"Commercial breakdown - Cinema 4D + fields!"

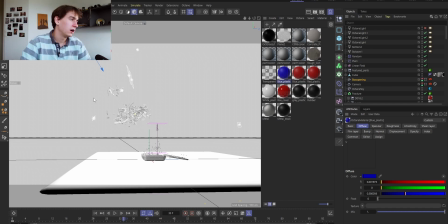(0:05)
As you can see this animation is basically divided into three parts. The highlighted pieces which come close to the camera and these are animated one by one.
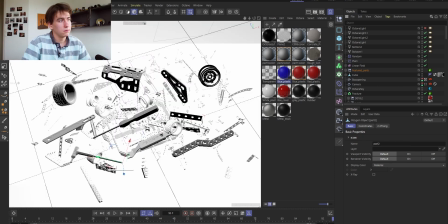(0:13)
So this way I could put and rotate all of them at the right angle when they finish the animation.
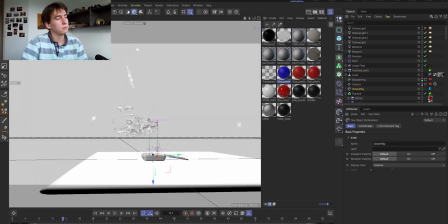(0:19)
And the opening of the lid was also basically the same. It was also just a keyframe animation. I just grouped the pieces of the lid and I could just do a basic rotation keyframing with the same explosive curves. This is the third part this is what I want to talk about mainly which are all the smaller things which also fly out from the box
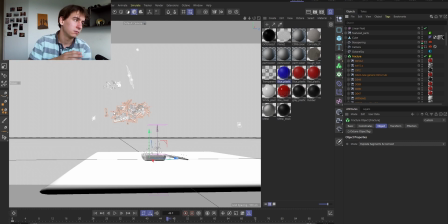(0:36)
these are just wanted to keep it out of focus in the background but of course I didn't want to animate it because it wouldn't make sense to animate 500 pieces one by one so what I did here is I put all of the objects under the fracture object which is basically just
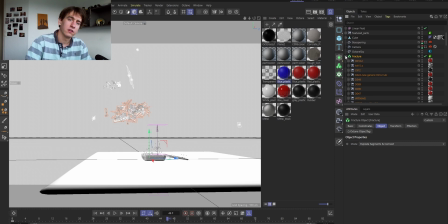(0:51)
creating a particle for each object so you can think of them as particles and animate them as particles so the animation of these small pieces can also be divided into two. One of them is the motion in the z-axis and the y-axis up. That's what the plane effector is doing. And then there's a random effector which is assigning a random position and rotation to each of the pieces.
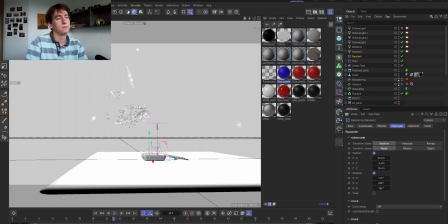(1:11)
This is what's going to make it a lot more organic and animated. And because I didn't want all the pieces to start animating at the same time, I use these linear fields which are basically touching the top objects first and then starting to effect the objects on the bottom so that the particles on the top would fly out first and the particles on the bottom
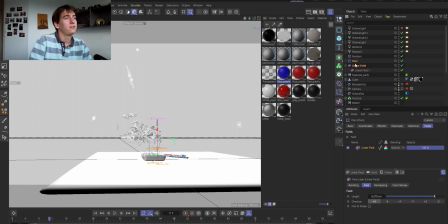(1:31)
would only follow them later so one of the linear fields is assigned to the plane effector and the other linear field is assigned to the random effector here i can also have another layer of control i can affect the random and plane effector separately this way i could achieve the exact effect that
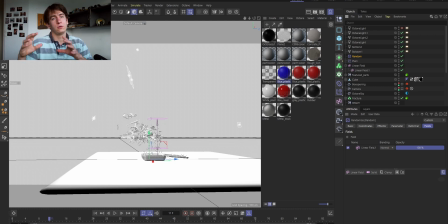(1:48)
i wanted to so yeah i hope you enjoyed this form of video this short breakdown of a project I've worked on. I'm planning to do a few more of this in the future. Yeah, let me know what you think and let me know what I should improve and change or anything what you would like to see.